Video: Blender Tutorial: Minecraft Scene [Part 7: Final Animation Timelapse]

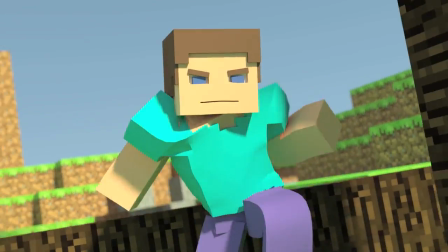Hello
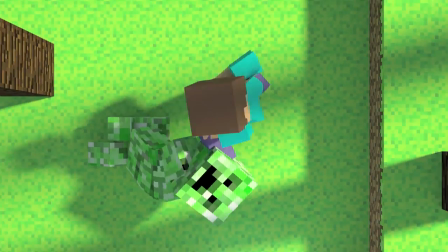and welcome to another Spaz Kangaroo tutorial.
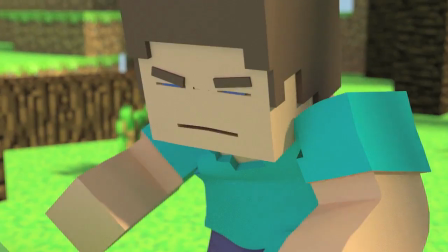Today I'm going to be showing you a time lapse of my animation process so you kind of get an idea how to do this.
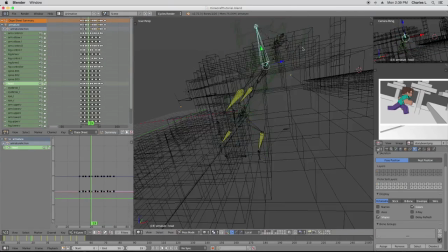I'm not making this a tutorial because this is over, I think, 10 hours of footage, maybe 8,
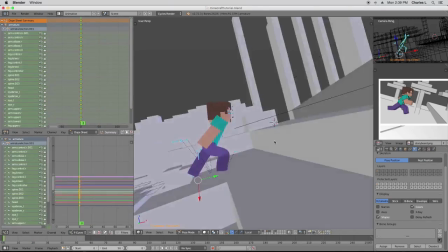but it took a while, and
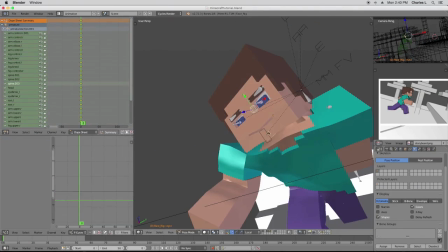demonstrating this live would have been a longer series than I really wanted.
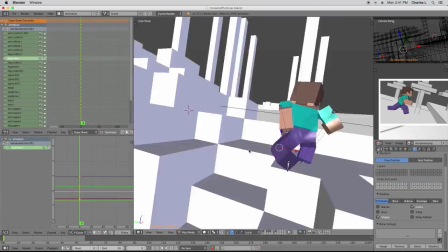This is already a series that's gone on for a year, and spending all that time making the videos and editing wouldn't have been worth it.
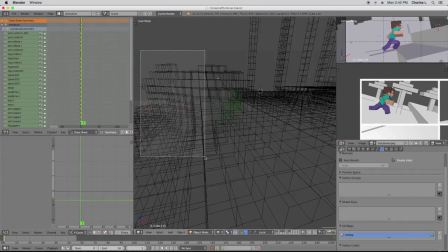So I'm just going to time-lapse this last bit and hopefully give you a general idea how to animate.
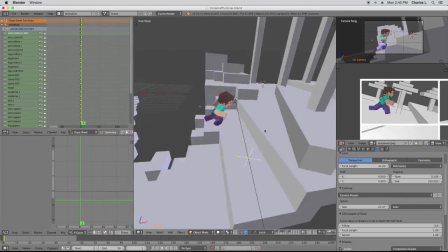So what I'm doing here is just posing my character and
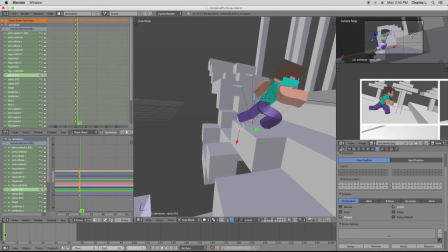pretty much just getting some initial block in for the entire animation.
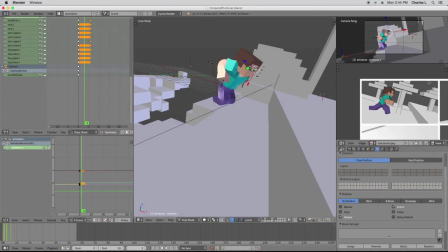I have like a pose here. I'm not really worrying too much about the face because I come back and animate that at the end.
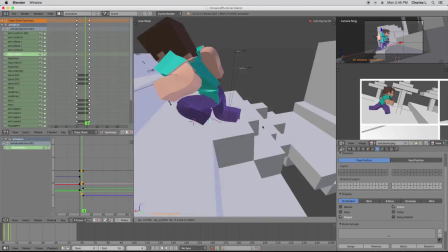But for now, I'm just kind of making like the walk cycle / run cycle / jump over that little block there,
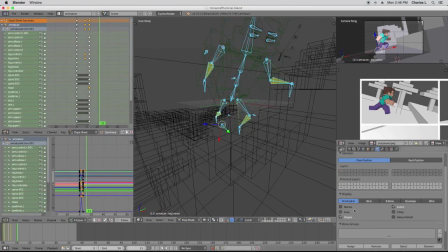as you saw in the video right before I started talking.
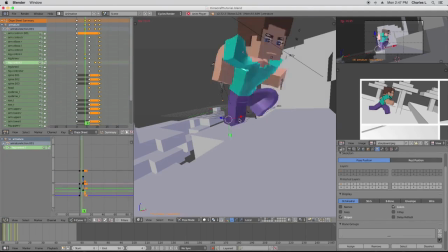So just trying to get it all to look good.
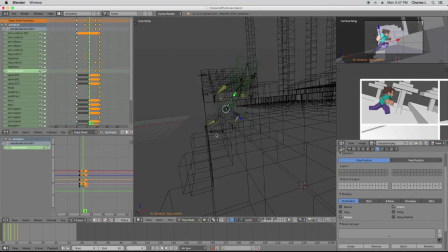This is pretty much the exact same process I did for my walk cycle animation, which I posted like last month.
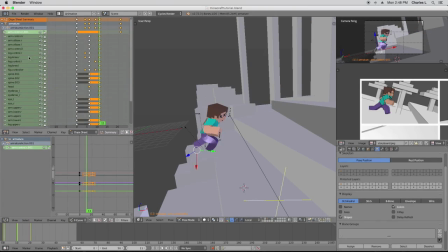And
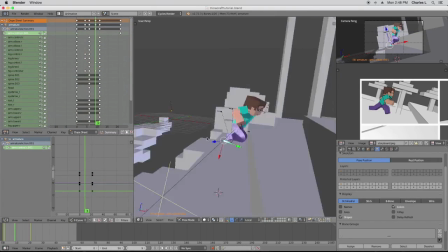it's pretty much the same.
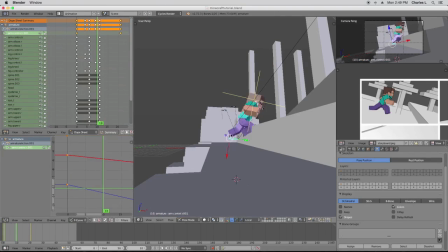I mean, the only difference now is making sure the poses line up with the landscape and the environment around him.
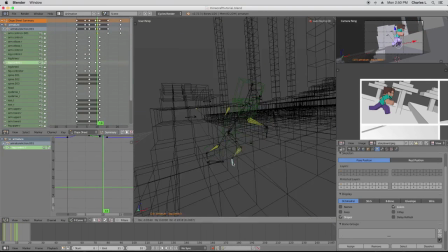So I have to just make sure everything works. One thing to keep in mind when animating, like the most important thing, and I think I said this in my other video,
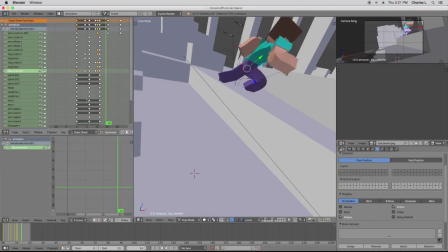one of the most important things to keep in mind is where the weight of your character is.
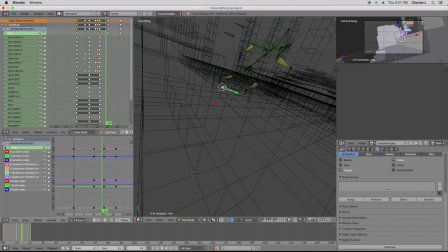This is like, I'm not a great animator, but this is probably the biggest issue I see with beginner animators.
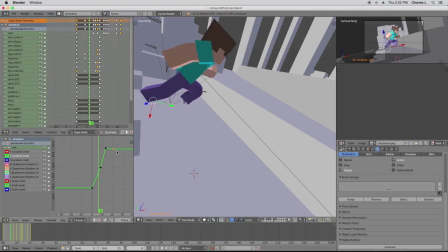They don't have any weight to their character.
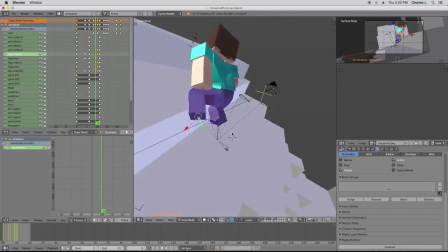So for me, for the most part, my character, the weight is around the hips because that's where he's standing up straight the entire time.
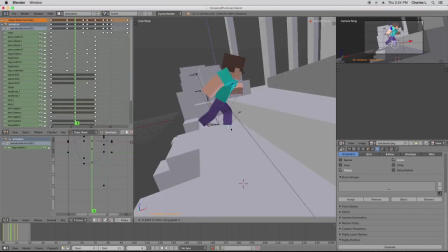That's like his center of gravity. So when he's moving, you should always,
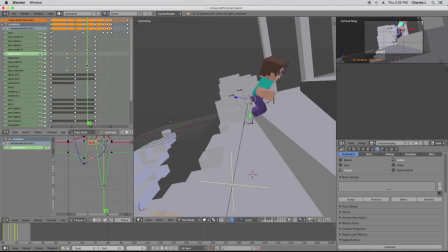like whenever he moves to a new pose, you should always think, where will the weight be in this instance?
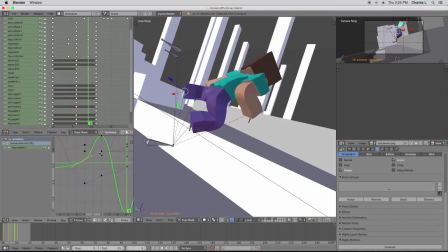So at the moment, the weight, his weight shifts right here because he's trying to jump over that block.
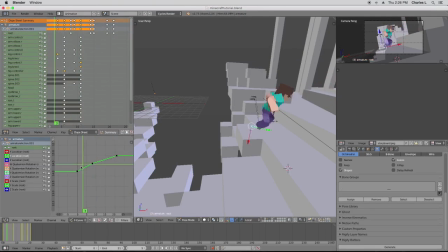So his weight should start down, and once we move back in the pose, you'll see this.
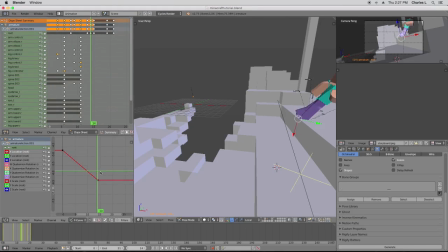His weight starts down and then shifts up right before he jumps. He leaps into the air, and as he comes down, his weight comes down,
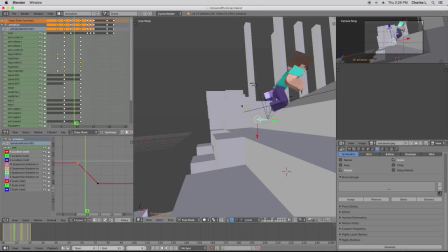and then he kind of like bobs at the bottom because the weight will kind of push him down.
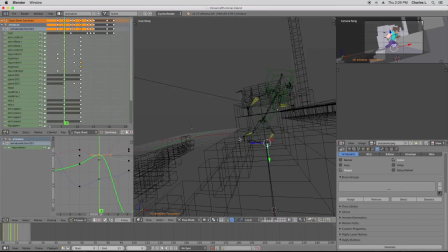And right here is just the transition between the initial jump to the vault over the log.
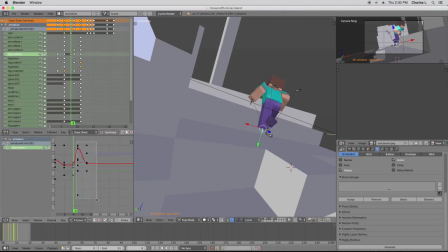I think the vault is actually probably my favorite pose in the entire animation. Even though it was fairly simple, I mean, you just move him, once again bearing in mind where the weight would be and how much his arm would go down when he leaps over this log.
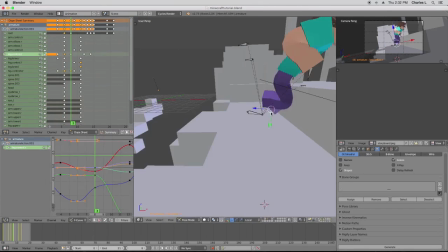But even so, it ends up looking really cool at the end. I kind of... this is kind of crappy animation right here.
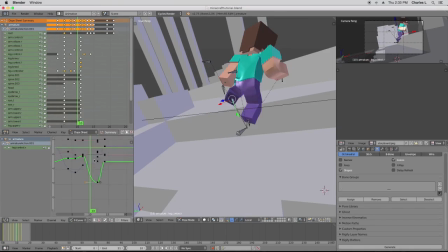I didn't really fully animate the bit between the run to the log and the leap over it, but that's just because I have a camera cut here,
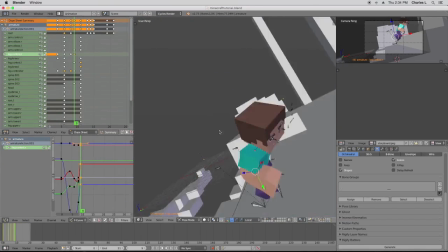and I could cheat it, so there was really no reason to spend all the time animating something that no one would see anyway.
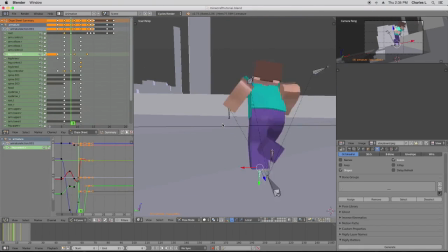So work easier, not harder.
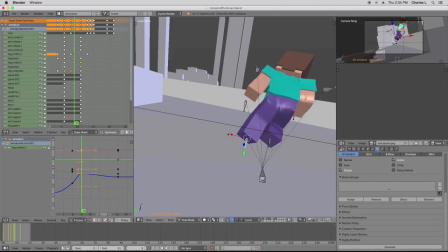Even if it's going to be a little bit sloppy in the transitions, you can just hide it with a camera cut.
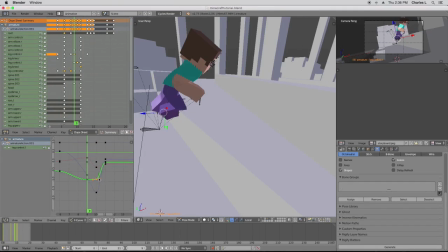They do that in professional movie making all the time. Constantly hiding issues with a cut.
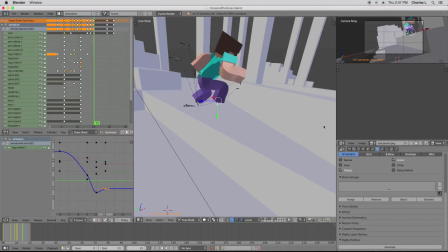So editing is fairly important.
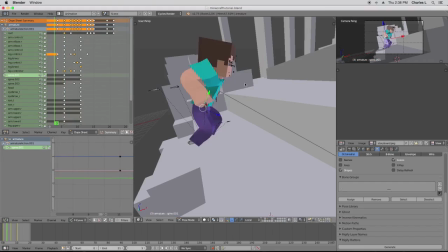In this case, I was thinking about the editing while making the animation, so I could get away with this.